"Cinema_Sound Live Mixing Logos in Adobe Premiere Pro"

Hey, everybody. How are we? Been a little while since we've done a little streaming, and I've got about an hour to do this with everybody. So we're going to take the brand new Cinema Sounds logo that one of our members made, and ultimately we're going to just kind of figure out, do we like it better than the original? But one of the things we're going to be doing is well, the thing we're going to be doing tonight is actually doing the sound effects and doing it in Adobe Premiere Pro. Sorry about the earthquake right here, right now. So let's check it out. So we normally do everything in Adobe Audition, but today we're going to be doing it in Adobe Premiere. Let's see if it will keep up.
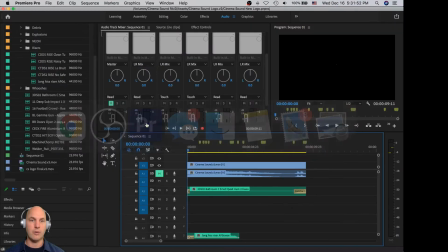5:44 Now I've already put and placed, whoa, not that, there. I've already placed most of the sound effects that I found. I shouldn't say placed, found them. So let's just take a look at what it is. This is the original audio from the member. They did a pretty good job.
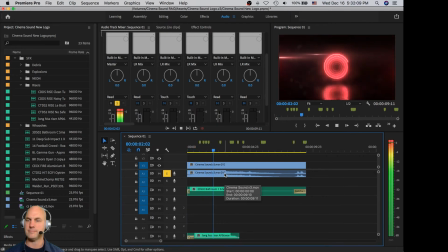That's pretty cool.
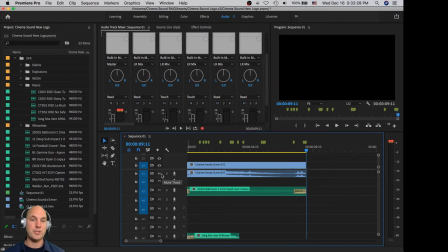6:21 So that's our job, to see what we can do to put this together. So the first thing, I've already kind of dropped in some ideas for some of these effects that are here. I've got this in here. Just a little room ambience.
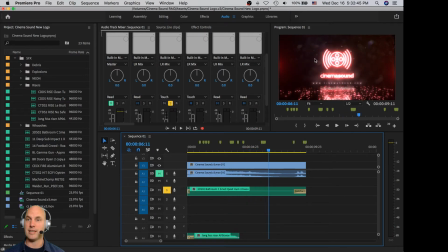6:37 It's probably so low you can't even hear it, just to kind of, because it's sort of a metal room. So that's in there.
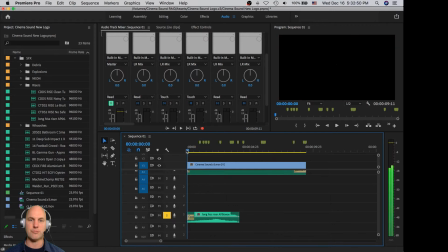6:42 We'll mix around with that. And then I've also got this as the first riser to help with the spinning aspect.
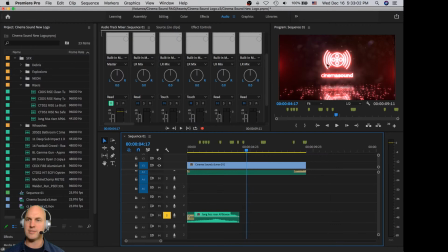6:53 Yeah, so we'll be messing with that, and because it's got this rotational dynamic, let's see what we can do to kind of help this. Yeah, cool, Chris. Yeah, it's cool. Yeah, we were very happy to do it, happy to receive it.
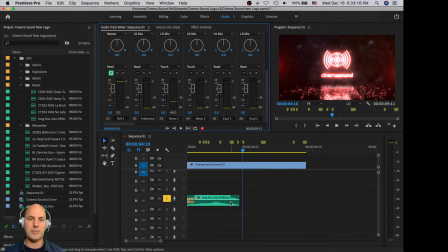7:10 So what I have here is I've already set up, these are the tracks, I've already labeled them, and I've also created a bus scenario, so it's all going to this bus here, so that I can add,
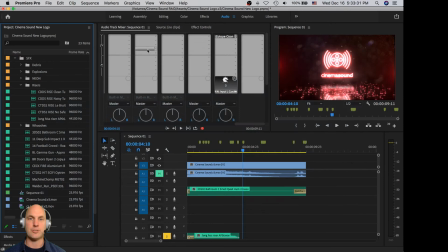7:21 in this case, the isotope ozone maximizer, which is a really, really good maximizer, basically to get it as loud as possible, because ultimately we want things to be loud.
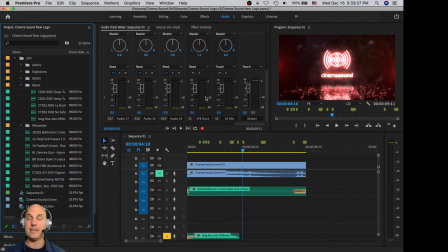7:30 And then a low frequency effect, ducking, which we're going to experiment. You can sort of hear it already with this flicker. And I've actually programmed it with keyframes down here
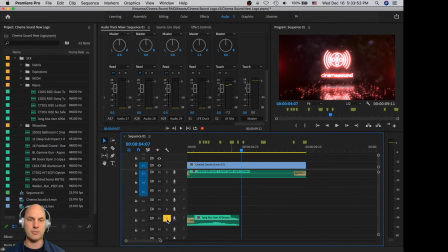7:45 because I'm going to be doing some bass drum stuff on that, not just neon. Oh, I've also got a little football crowd in here, which I think might be fun. Just as another ambience to kind of get some excitement. Here's this boom for the last bump.
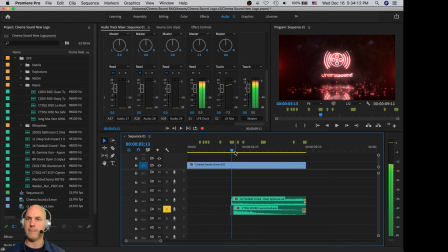8:04 And it's one hit per frame. And then it hits, you know, just like that.
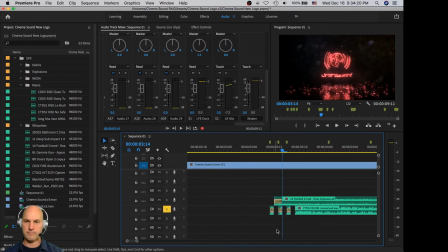8:12 And what I've done is on each one of these hits, I've gone through, there's 4 of them, and then done keyframes so that the whole rest of the mix that isn't assigned to the LFE duck,
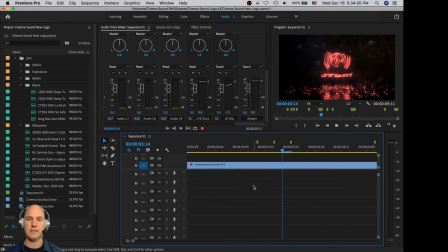8:27 which most of these tracks are, all but this right here and a couple others. Let's just see here. There it is, 15, yeah, going to LFE duck, thump 2 going to LFE duck, and I don't have anything over here.
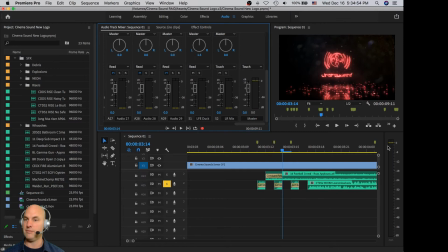8:45 They're all getting the full bandwidth of the master meter because this stuff's all being pulled down. Now I may massage this a little bit. That actually doesn't look like it's in the right place. Let's see here.
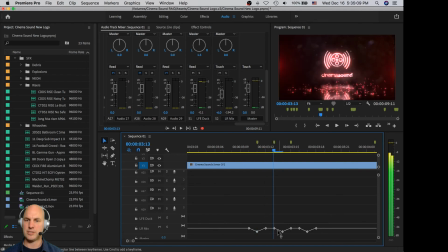9:01 That's boom. No, that should actually be down. And this should be up. That should be down. That's up. There. There's 4.